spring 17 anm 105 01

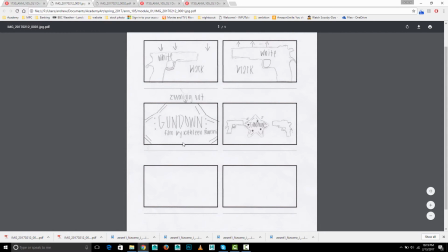61:37 We zoom down, it says gun down, filmed by Kathleen. And then they fire and put dents in there. Okay. I mean, I think the white and black seems sort of iconic. That could work for you.
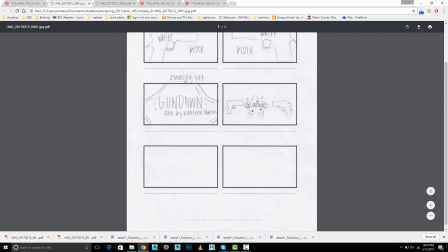61:53 Yeah, maybe we'd see like a flare when they fire or something. Kind of see it light the sheriff's badge.
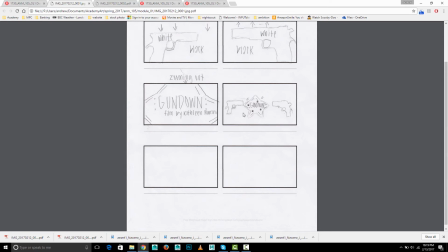The dents, are a little tricky to get a good looking dent that shows up well. Also, the guns are pointed at it from the side, so
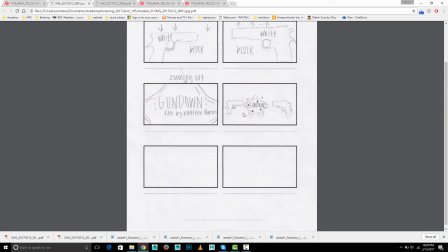62:22 maybe the guns are firing from off screen, so they're kind of more pointed towards the sheriff's badge rather than sort of alongside of it. Maybe that doesn't matter that much, but something to think about.
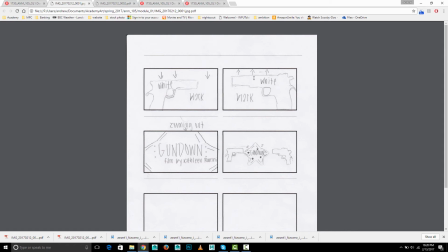62:35 And for your gun style, make sure you're using Old West gun style. This looks like something that would have come later on in the 20th century, and not go for like a revolver.
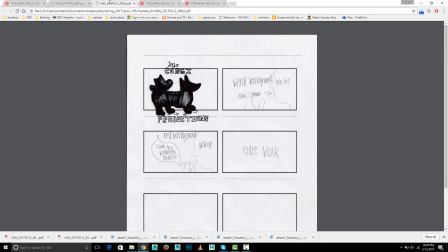62:54 So that's the first PDF, and then the next one we've got Corgi Productions. And as I've mentioned before, I'm just concerned about stuff with character animation.
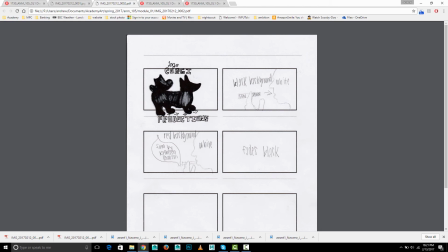63:09 I think it's going to be really challenging to get done for this assignment, so I would encourage away from that. But a simple kind of silhouette of a character and a hand moving the mouth with a cigarette can work.
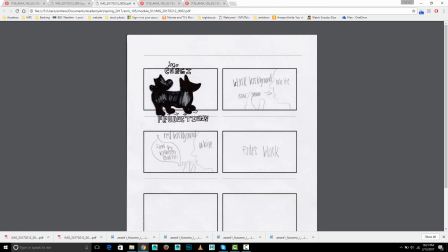63:25 And the solid colors, can help make this look sort of iconic and strong.
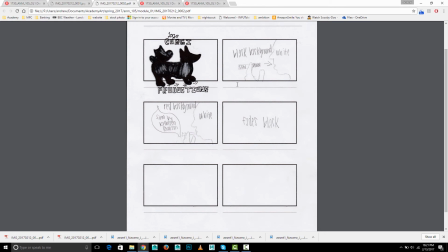63:31 So I think there's some stuff you can work with there. But yeah, overall, I think you could use maybe a couple more ideas to play with.
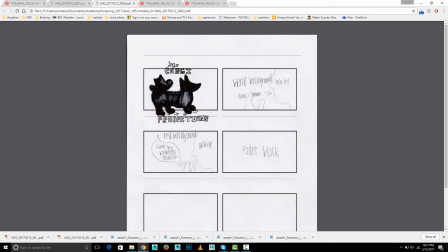63:40 I think there's some challenges around these, like the corgi stuff to use and figuring out how the guns are working with the badge. I think you have a lot of good elements here. I think just maybe take another pass at how everything comes together.
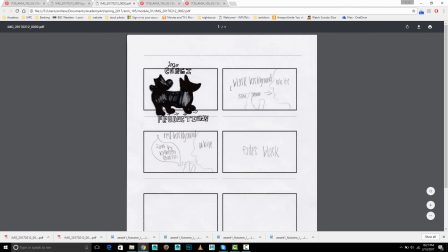63:53 I think if the title is going to be on the cigarette, we're going to need to find a way to get the camera closer to it, maybe zoom in at some point. And also this feels a little out of order because usually you're going to put the film by first and then the name last.
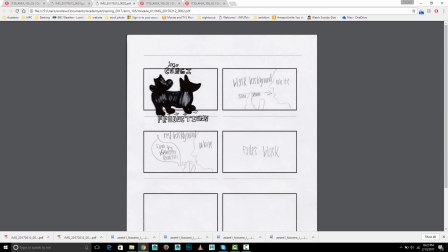64:11 So, which is not really a problem because you could show the smoke and then you could zoom into the cigarette afterwards and show the name on there. So that's still a doable idea, but I would stay away from the corgi thing, or at least you could have Corgi Productions,
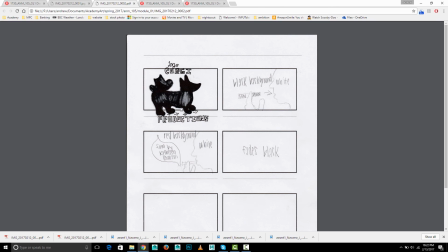64:27 but then find just another way to do that that doesn't involve animating the character walking on screen.
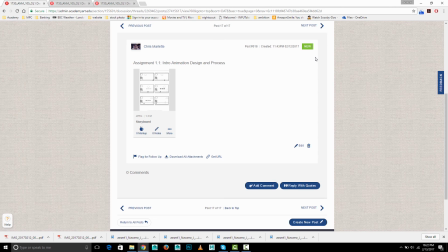64:35 Finally, we have Chris.
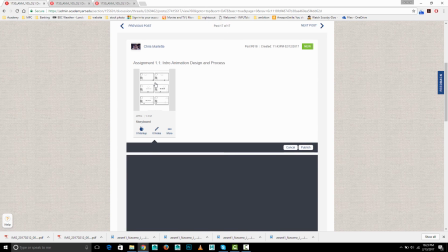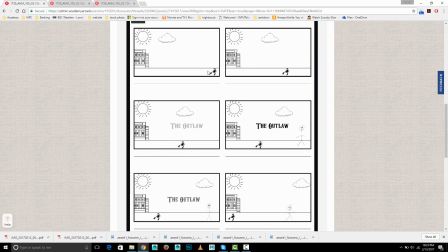64:42 Okay. Looks like a scorpion and kind of an open area in Old West Town. The outlaw comes up. Stick figure character.
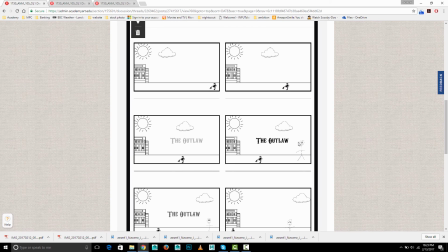64:57 Yeah, I think this could use a little bit more effort and description.
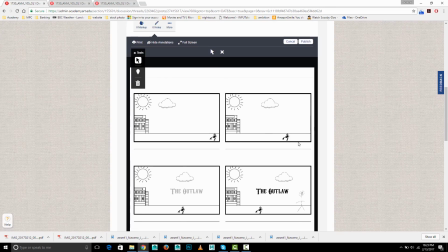65:03 Remember, you'll need the name of the production company and some kind of logo for that.
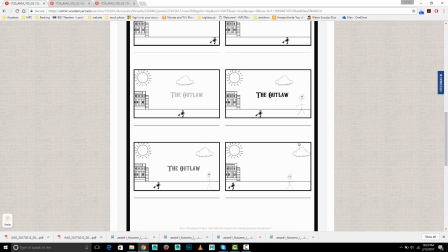65:09 And and then it's a little unclear what's happening with the animation. It looks like sort of an angry stick figure. I can't tell if he's moving. I mean, clearly the scorpion seems to work his way to the side of the frame,
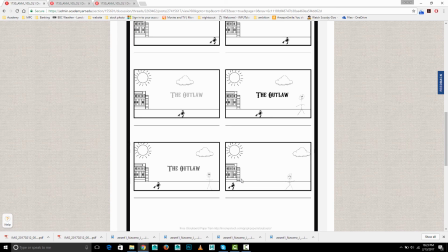65:24 but also I wouldn't want you to put in the position of kind of animating a scorpion with the tail and all the little legs moving. That's going to be difficult to make it look good, so I might stay away from that. So I think I like the text you chose for the outlaw.